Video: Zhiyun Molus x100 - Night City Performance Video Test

how strong are the lights at night. It's pitch black, that's what my torch sees.
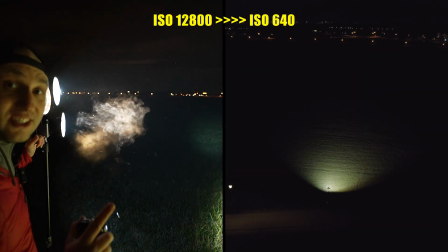(0:05)
The camera just went from 12,000 ISO to 640 ISO. It's unbelievable how bright are those lights.
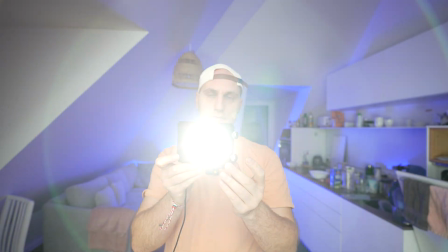(0:12)
That light is the size of a double cheeseburger, and it's so powerful that can set your house on fire.
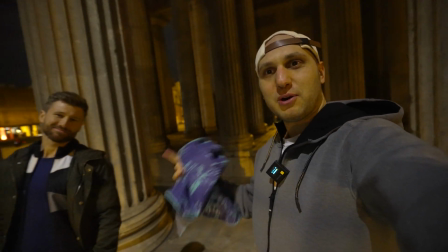(0:19)
That's Harry. He will be our model and will help us for the shoot.
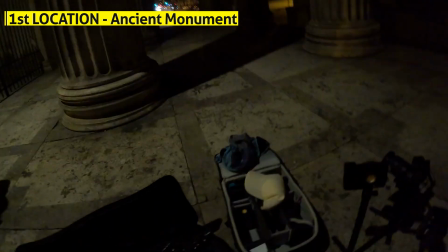(0:22)
On that location we'll use two lights and we're gonna use the reflectors, because here is quite dark and we need the maximum amount of light.
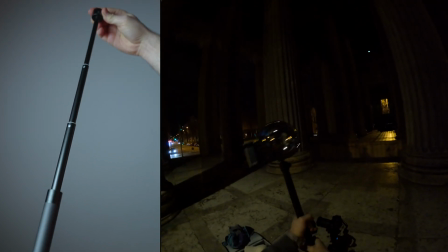(0:29)
I mounted them on the extension poles you get in the combo package, so the lights is getting quite high in the air
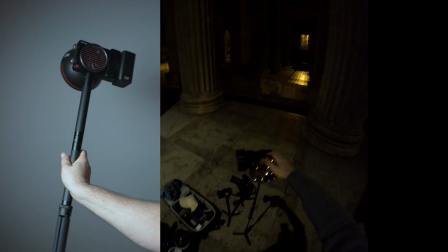(0:37)
and it's quite stable, but it's still better to put some weight on the tripod. On that location I would like to have very heroic, mysterious light.
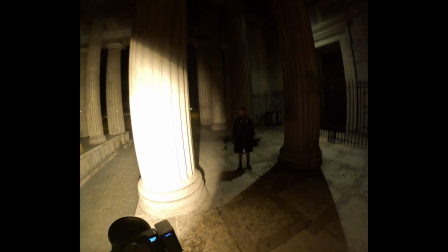(0:46)
To achieve it, the trick is to position the lights behind the subject. It's all about finding the balance between the light power and the ambient light in the area.
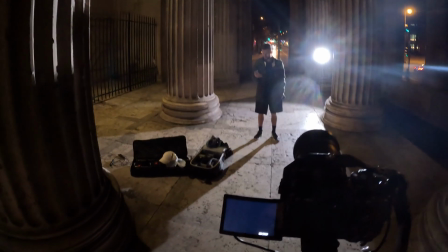(0:54)
I started by blasting the light at 100% power, but quickly realized that it made the background way too dark.
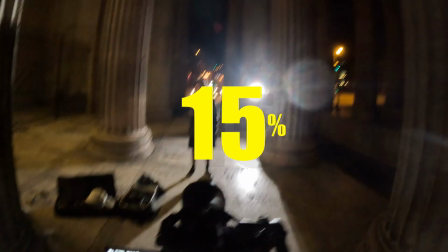(1:01)
After a few tries, I settled on a light power of 15% and light temperature of 4000 kelvins.
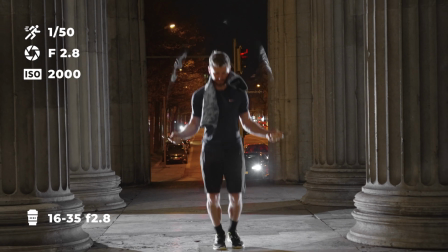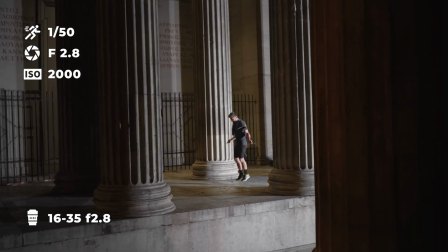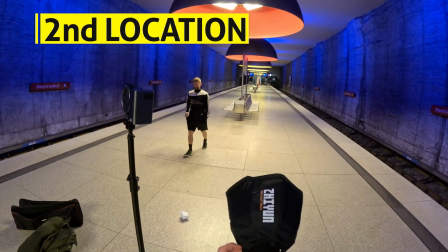(1:22)
At the second location, I was amazed by the stunning underground stop with perfect lighting.
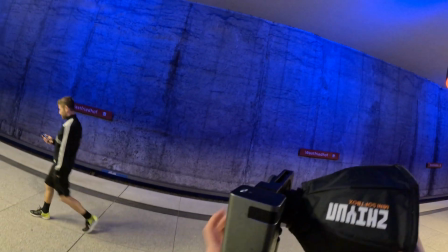(1:28)
The architects did great job here.
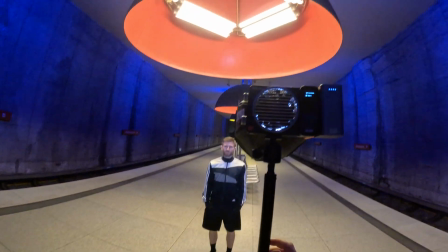(1:31)
To ensure that our model is beautifully lit while minimizing the light spillage, I will use the Zhiyun softbox with a grid.
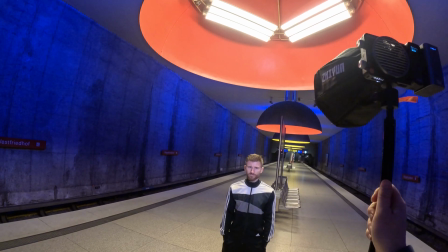(1:39)
Initially, I placed Harry under the ceiling light, which created a gorgeous halo effect in his hair, but cast unflattering shadows on his face.
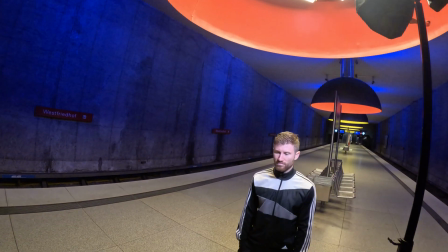(1:47)
To fix this, I positioned our light just above him on one of the sides, creating a subtle triangular highlight on the other side of his face.
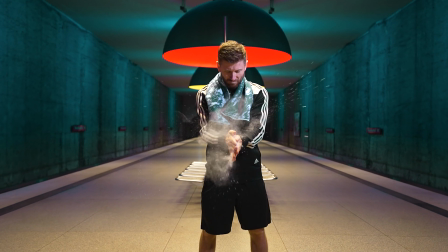(1:55)
While the shot looks impressive, there is still room for improvement.
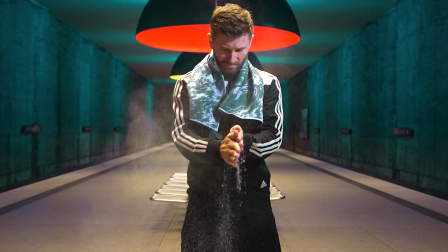(1:58)
The smoke from the powder didn't stand out enough from the background, so I will switch to the 85mm lens.
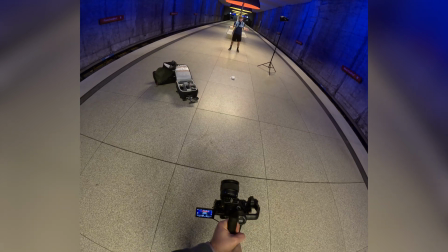(2:05)
The lens will effectively compress the background and create a more blurred effect, making the smoke stand out.
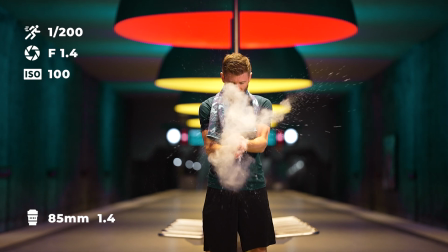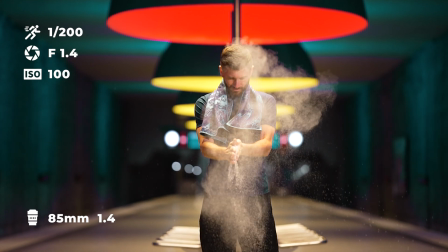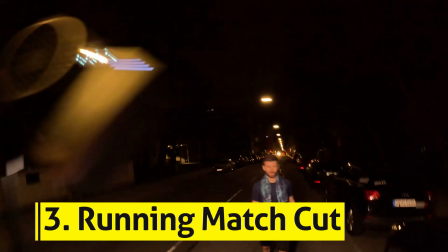(2:23)
I am faced with a challenging task for the third shot on my list.
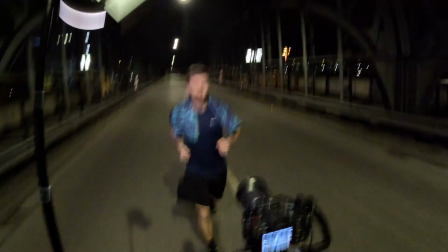(2:27)
I need to capture Harry running across multiple locations and create a match cut between them.
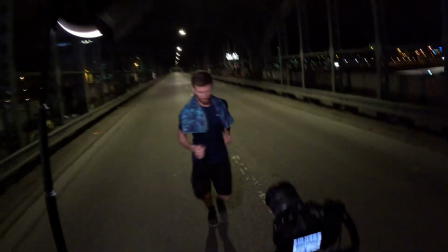(2:32)
It's not an easy task, as I have to maintain the same distance,
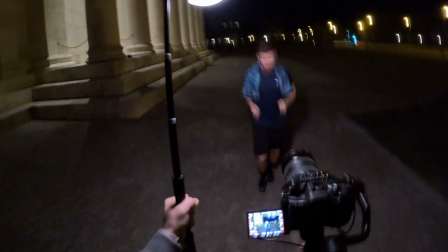(2:35)
ensure that the lighting on Harry remains consistent, all while running backwards with a gimbal in hand. Our next location is a street gym and I want to create the fitness style lighting.
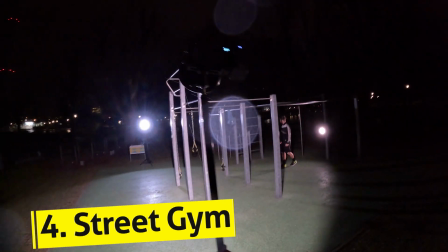(2:48)
To achieve this, I'll position two key lights behind the subject and one fill light in front to illuminate his face.
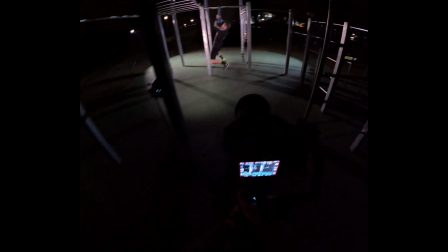(2:55)
However, our plans were hindered by a sudden downpour that caught us completely off guard.
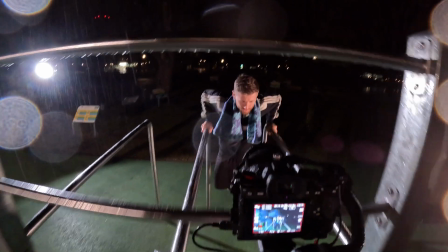(3:01)
The weather was chilly and the lights were not waterproof, which meant they were at a risk of burning out.
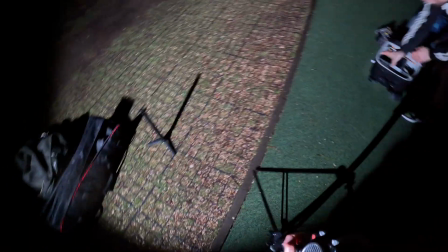(3:07)
Despite the challenges, we managed to capture two shots before the rain intensified.
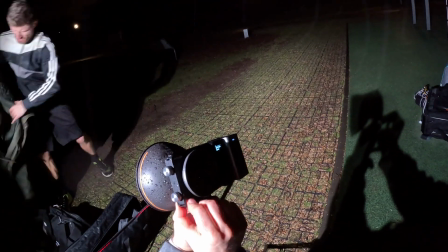(3:12)
The lights held up remarkably well under the rain, and although they were soaked, they continued to function without any issues.
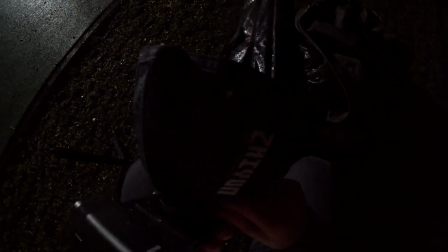(3:18)
Filming outdoors can be unpredictable, but that's part of its beauty. In the end, we were pleased with what we managed to capture.
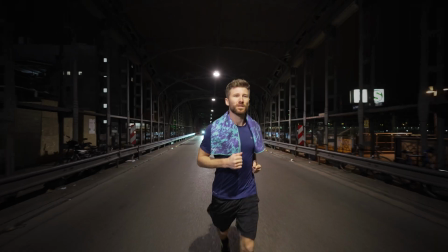(3:26)
I
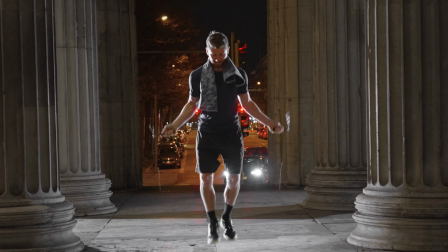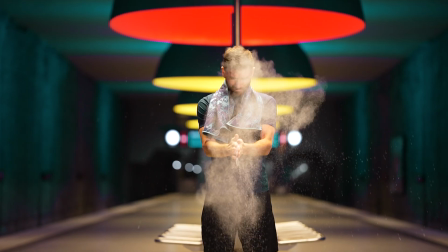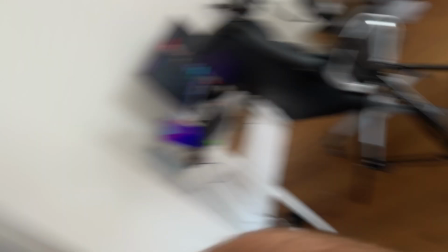(3:37)
wanna show you something that is crazy. That's the whole light setup I used for the shoot.
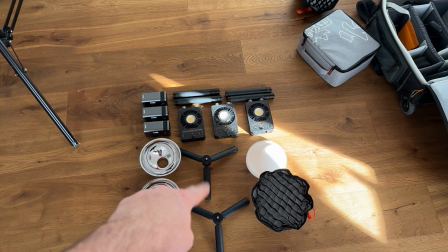(3:42)
We have the three lights, the batteries, here are the extension poles with the legs, the three reflectors, the small softbox and the diffuser over there.
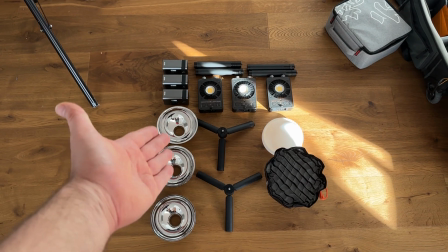(3:51)
It's unbelievable how small and powerful is that set.